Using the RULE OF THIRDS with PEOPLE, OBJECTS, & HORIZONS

on, guys? It's a beautiful, hot and humid day today in Nashville, Tennessee. One of the things that I wanted to talk about today, something called the rule of thirds. It's where you divide your camera and your screen into 9 equal parts. Kind of looks like a tic-tac-toe board. And what you do with that is you use that to align things like people and horizons and different objects along those lines to kind of get some areas of interest, to create some leading room for people or things who might be walking or moving through a frame. So that's what we're going to talk about today. I'm going to show you some examples of people, objects, and horizons using the lower thirds grid. So let's get right to it. I'll start with some footage here of downtown Nashville.
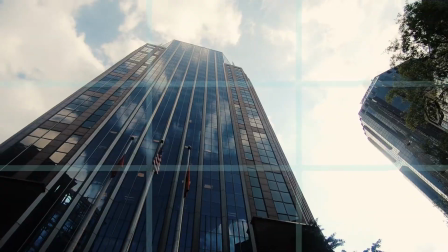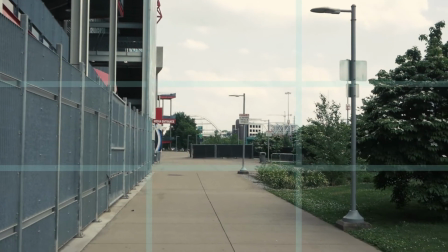Here is a really good simple example if you have, for a horizon,
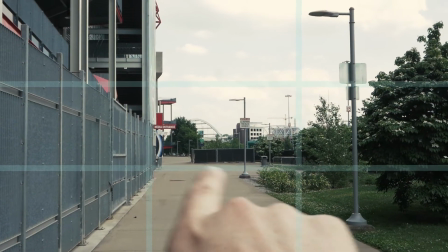if you have something in your horizon like a sidewalk in the distance where you can see there's a pretty clear line
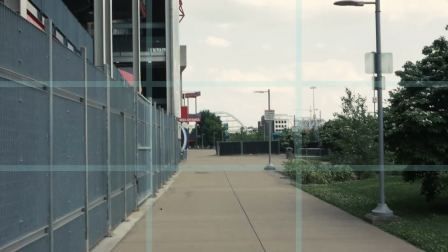of the horizon in front of you. A lot of people will stick their horizon right there
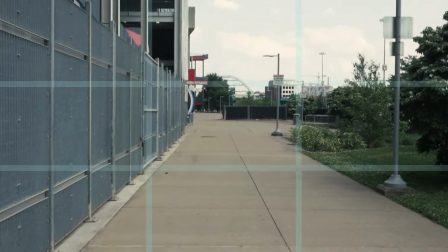in the middle, but sometimes you have the better choice to make is to do either one of two things.
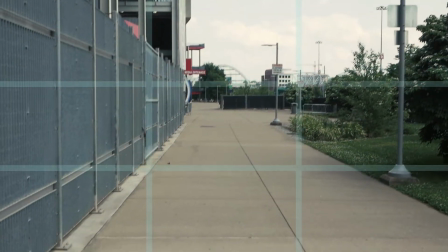If your focus is on some subjects here in the front, you
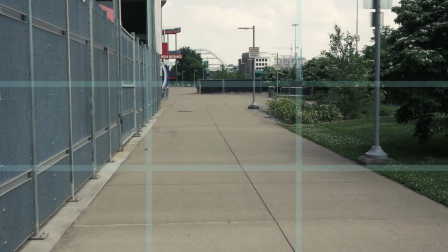may want to close off your horizon on that top rule of thirds line right there.
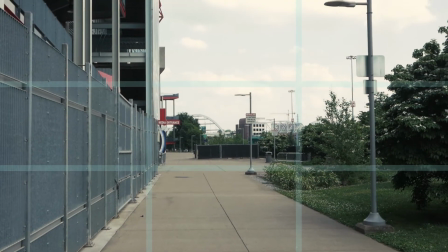Or if you're just going for a beauty shot and you want more of the sky, you can close that off with
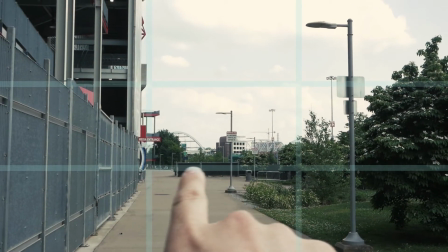the bottom line of your horizon right here of your bottom horizontal rule of thirds line.
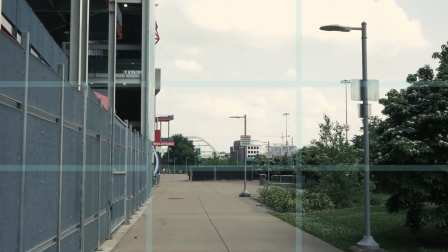And also, as you can see, I'm also closing off this building right here,
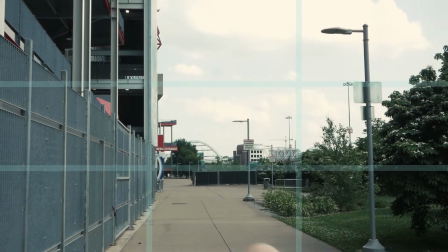right on that other rule of thirds line. This building right here behind me is an awesome example of using the rule of thirds and is a great example for all future uses of buildings. I'll show you a few different examples. This awesome building right here is great to learn with. Buildings that stand out are really good to learn with using the rule of thirds. So let's go ahead, I'll flip this around and let's take a look at the famous Batman building here in Nashville.
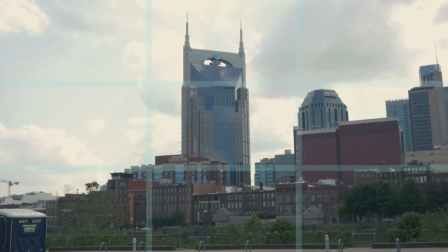Here we have that famous Batman building that everybody loves here in Nashville, Tennessee.
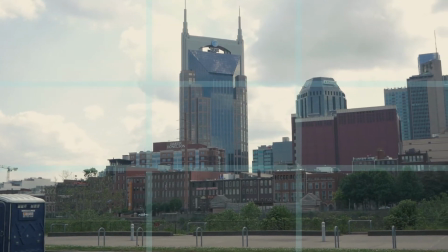One of the things that people tend to do with buildings is put them directly in the middle of their shot.
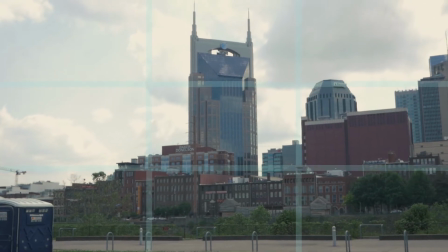And not only that,
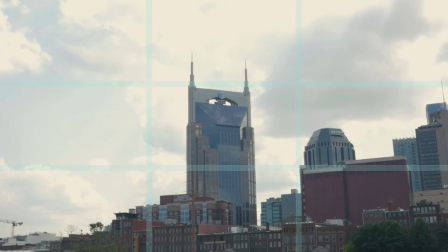but they think the kind of the balance point of the building should be all the way in the middle as well.
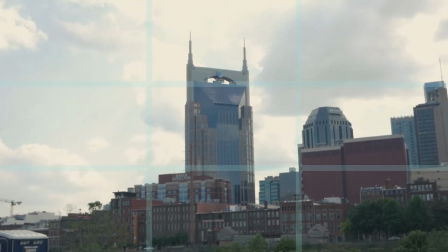And what you do is you gain a little space up here that you don't necessarily need at the time.
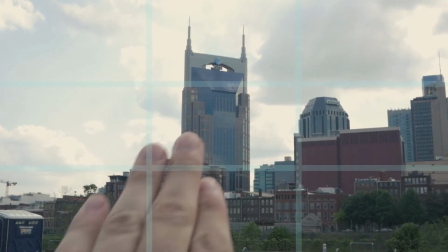What you want to show off is this building right here.
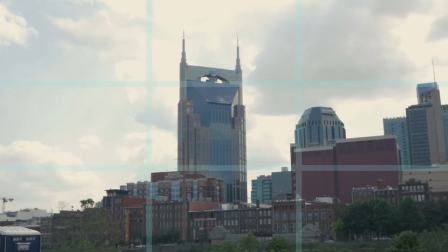And so what happens is, yes, you do end up getting all of that building in your shot, but you lose so much composition wise.
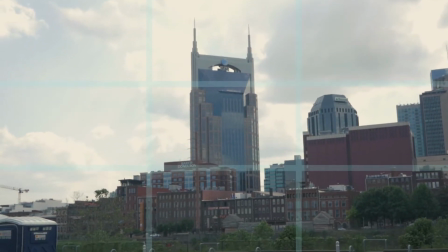So what I would recommend for a building like this is to not only kind of put its center of balance,
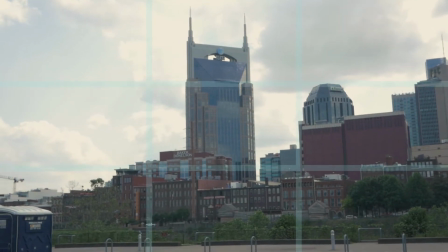or kind of its eyes, the eyes of its face, if that makes sense, and drop it on this top horizon line,
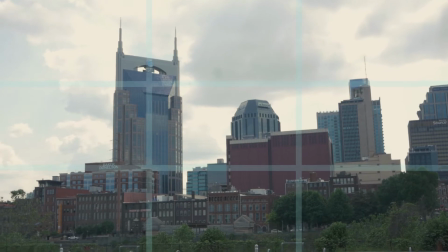and then also scoot this building over to balance it out on the other rule of thirds line right here on the left side.
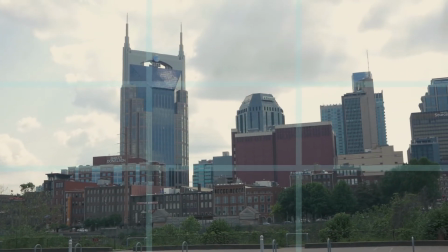You could also do the right side depending on what you're going for, and that creates a little bit more balance in your shot.
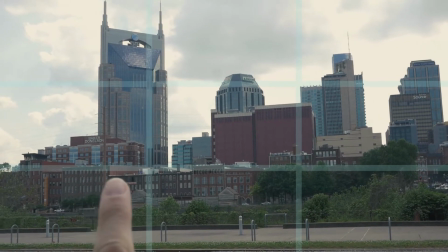You can see kind of a horizon line that we've got going right here,
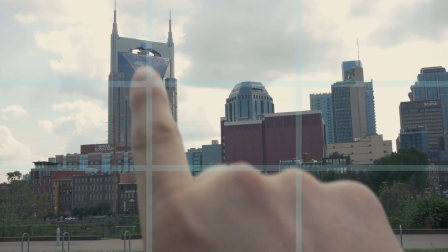and so not only does this give opportunity to put our building here on this rule of thirds line, this top left horizontal line,
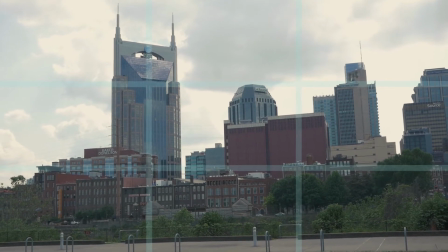and have an intersecting point between the top horizon line and the left line, but also gives us an opportunity to use this bottom kind
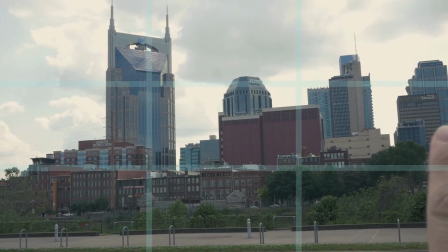of horizon line right here to cover the horizon and kind of add another element of the rule of thirds into our shot.